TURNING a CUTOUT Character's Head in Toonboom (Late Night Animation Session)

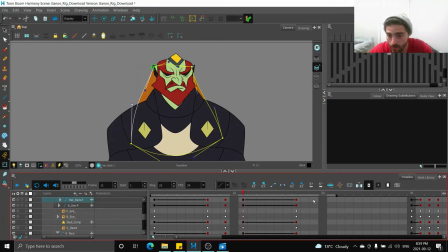And what I'll do is, I'll drop a key like three frames after everything ends. I'm gonna have this overshoot a little bit. Just put a regular tween in, and when we play it,
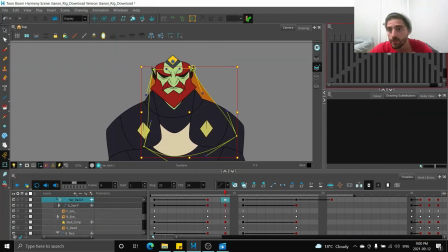his hair is moving a little bit. His the head placement is a little bit weird for me.
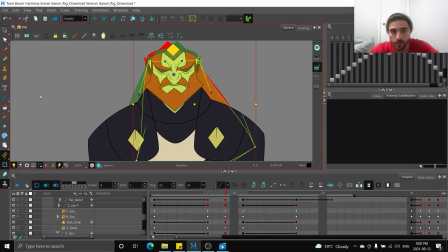It should be a little bit higher, I think.
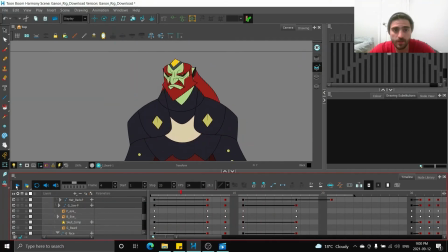There you go. And when we play this, is we're gonna do the same thing with the eyebrows.
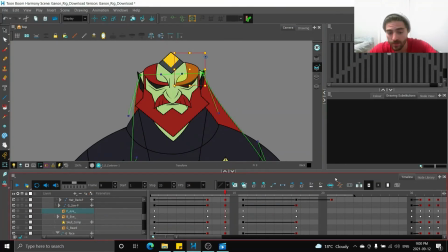We're gonna offset the eyebrows timing. Eyebrows come up.
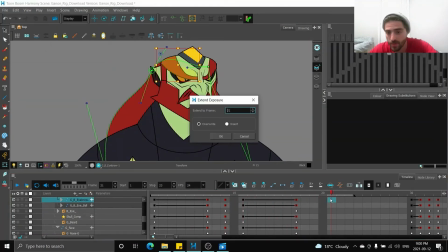I'm gonna set three frames here, drop a key, and have the eyebrows just come down a little bit. Same thing, drop a key, three frames, come down like one, two, three.
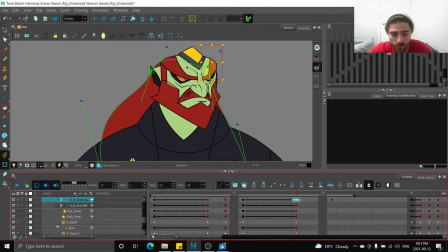See how that looks. Play it.
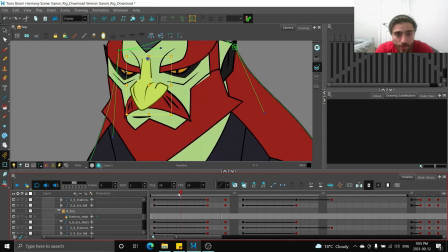Small things to make it a little bit smoother, like this mustache in the nose, it kind of pops from here to here,
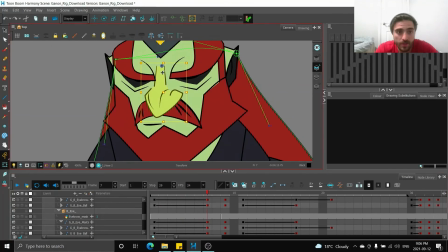because it's kind of, so we're gonna have to adjust this, move it a little bit over, and it's kind of like, you're working with what you get, right? These drawings aren't that great. Like, I'm not a great rigger or anything.
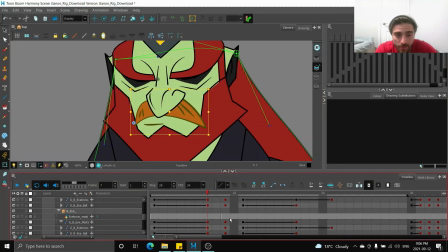So it may be a little bit tough to get what you actually want.
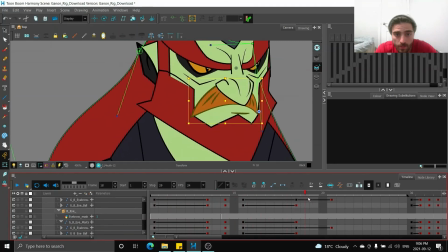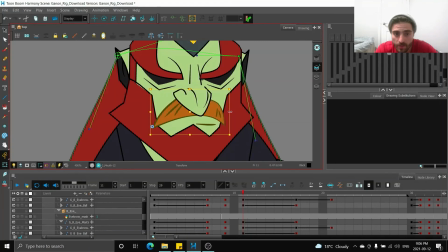But, you know, we have to kind of work with what we have here. So let's kind of, let's move him. Maybe like this, maybe? There you go.
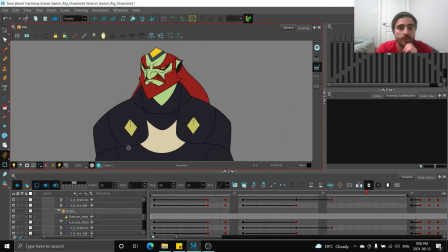So now when we play this, that's a little bit better.
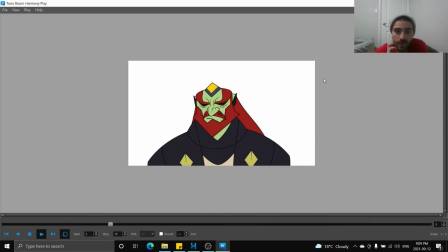This is kind of what it looks like rendered playing at speed. It came out okay. Obviously, this rig is very limited. It's not the best rig ever. But we got a pretty smooth movement with the head. Now, some things we could have done also are add some more movement to the shoulders because they're kind of stiff.
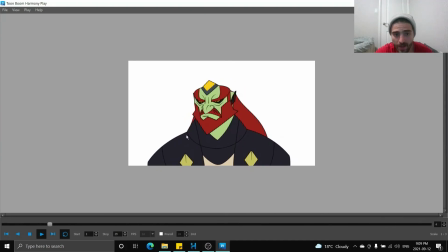Maybe focus a little more on the neck, how it's kind of detaching from the shoulders. We could have spent more time on that. But overall, I kind of like how it turns, and it's a pretty smooth turn.
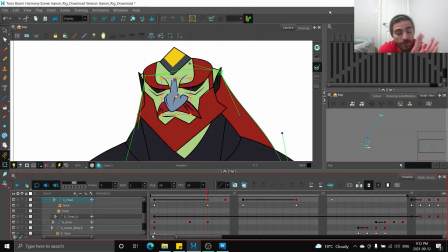That's kind of my process when I approach a head turn. And this even applies to a body turn as well. It's a little bit more complicated. We can do that in a different video. But basically, you want to slow out of your keys, slow out of your keys, slow into your next key, and have the fastest motion in the middle. And that's where you want to change your drawing substitutions.
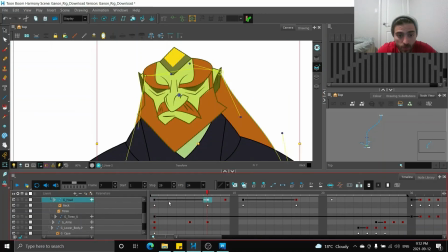Also, when we want to fix that tweening, that flipping problem with our tweens, we can either, if our rig has it, we can copy and paste the right keyframes, or you may have to drop a few keys and manually slide your head to where you want it to go.
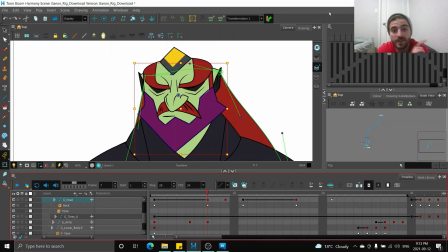If you have any questions about the process, about this rig, if you have any tips for me on how you like to turn your heads, I would love to hear what you have to say, so leave a comment below. It's getting late here, so that's it for now. Thanks for watching, and I'll see everybody in the next video. Happy animating.